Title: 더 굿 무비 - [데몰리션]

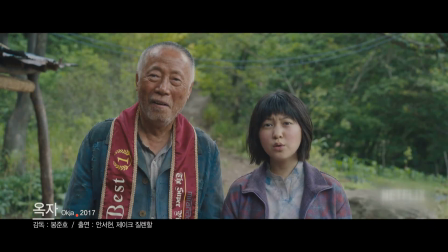그런 특별한 자기만의 개똥 철학이 있는 배우라는 생각이 듭니다. 헐리우드의 대스타로서 자신의 이미지를 낭비하지 않고 조금씩 대배우의 길을 향해 걷고 있는 그 모습이 아주 듬직한 배우라고 하겠습니다.
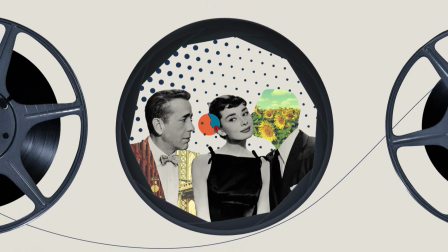영화 데몰리션의 빛나는 한 것은 주인공 데이비스가 캐런과 함께 바닷가를 달리는 장면입니다.
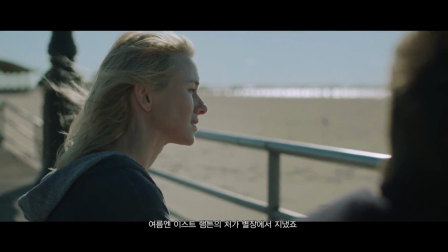Julia loved the ocean. We used to spend our summers at her folks' place in East Hampton.
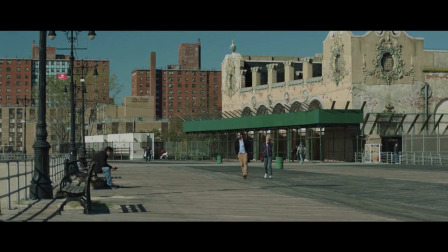That's where she wanted to be. You miss her?
데이비스는 아내를 추억하며 바닷가를 내달립니다.
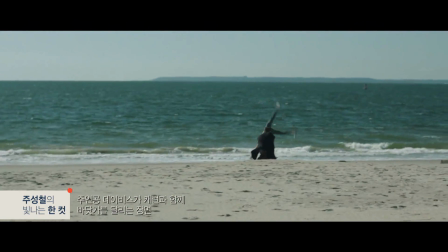친구가 된 캐런과 함께 처음으로 평화로운 시간을 보내는데요.
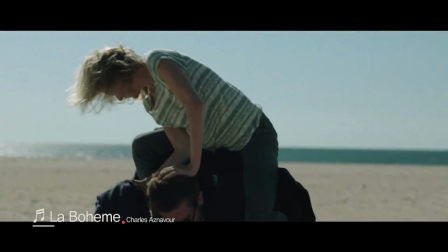이때 차를 아즈나브르의 라보엠이 흘러나오죠.
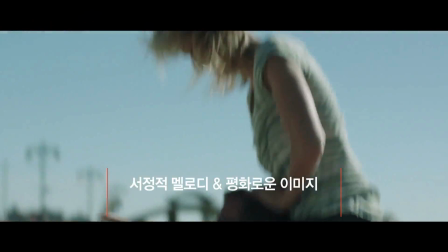서정적인 멜로디와 어우러진 두 사람의 이미지가 깊은 감성을 자극하는 인상 깊은 대목입니다.
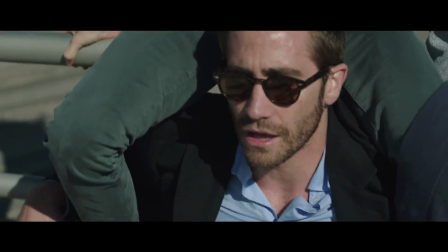영화 데몰리션에서 가장 탐나는 한 씬은 주인공 데이비스가 역주행하는 장면입니다.
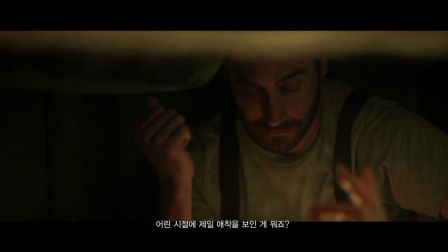Like when you were a kid, what was the most important thing to you?
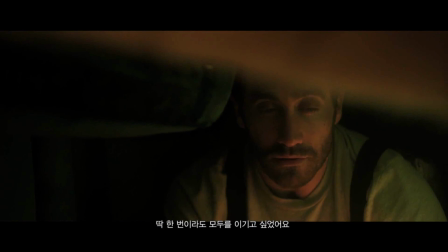Running fast. Yeah. But just once I wanted to beat them all and blow them all away.
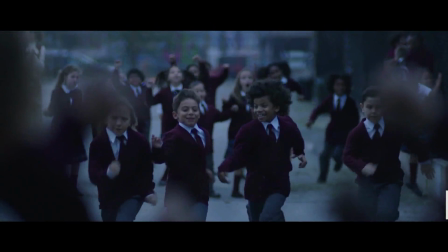I mean, more than break dancing.
그 순간 데이비스의 기억 속에서 달리기 시합 장면이 원점으로 되돌려집니다.
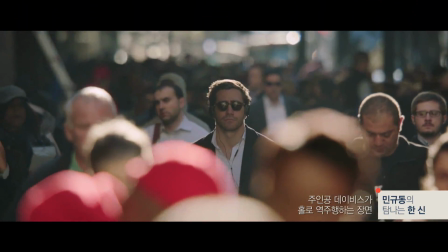그리고 이내 그는 수많은 인파 속에서 홀로 역주행하기 시작하죠.
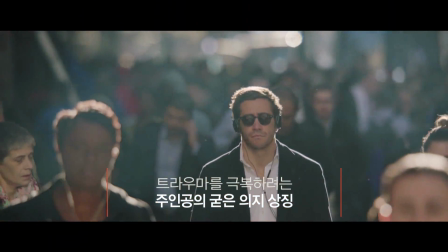이 대목은 트라우마를 극복하고 앞으로 나아가려는 주인공의 의지를 상징적으로 드러낸 시퀀스인데요.
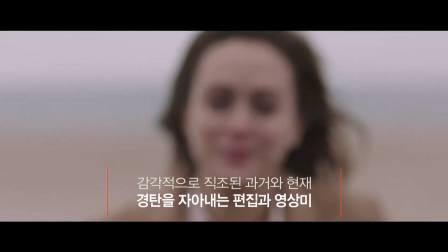감각적인 편집이 탄생시킨 마술 같은 이미지에 경탄을 하게 되는 명장면입니다.
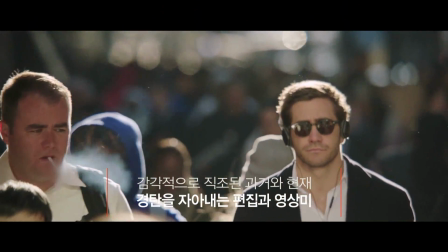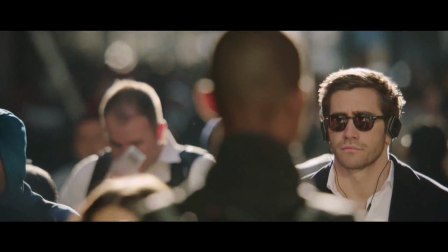영화 데몰리션의 다이아몬드 지수는 작품성 85점, 오락성 70점, 스토리 85점, 연기 90점입니다. 현 시점에서 제이크 질레날의 가장 뛰어난 연기를 볼 수 있는 작품이었습니다. 영화 데몰리션의 한 줄평입니다. 상실의 시대에 걸맞는 감정 파괴 해부학.
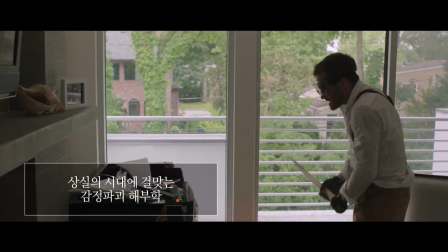Good night to all you TV watchers.
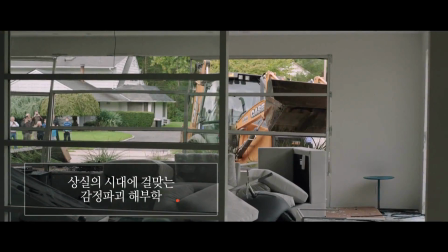And now it's on my mind.
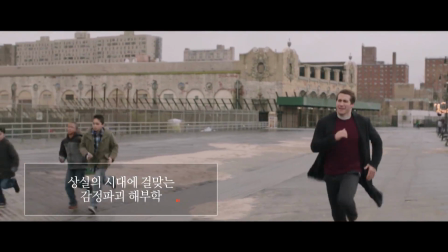Let me tell you tales untold.
지금까지 저희의 선으로 다채롭게 소개해드린 이야기들을 떠올리시면서 채널 CGV에서 방송되는 영화 데몰리션 함께 하시죠.
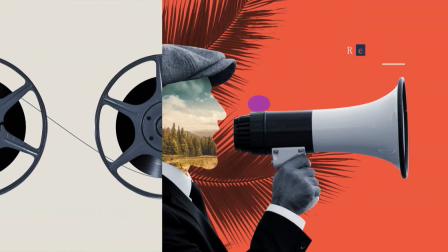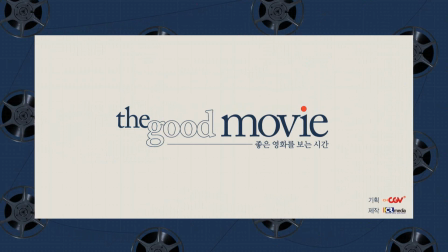30 years I worked here at this TV station. In and in.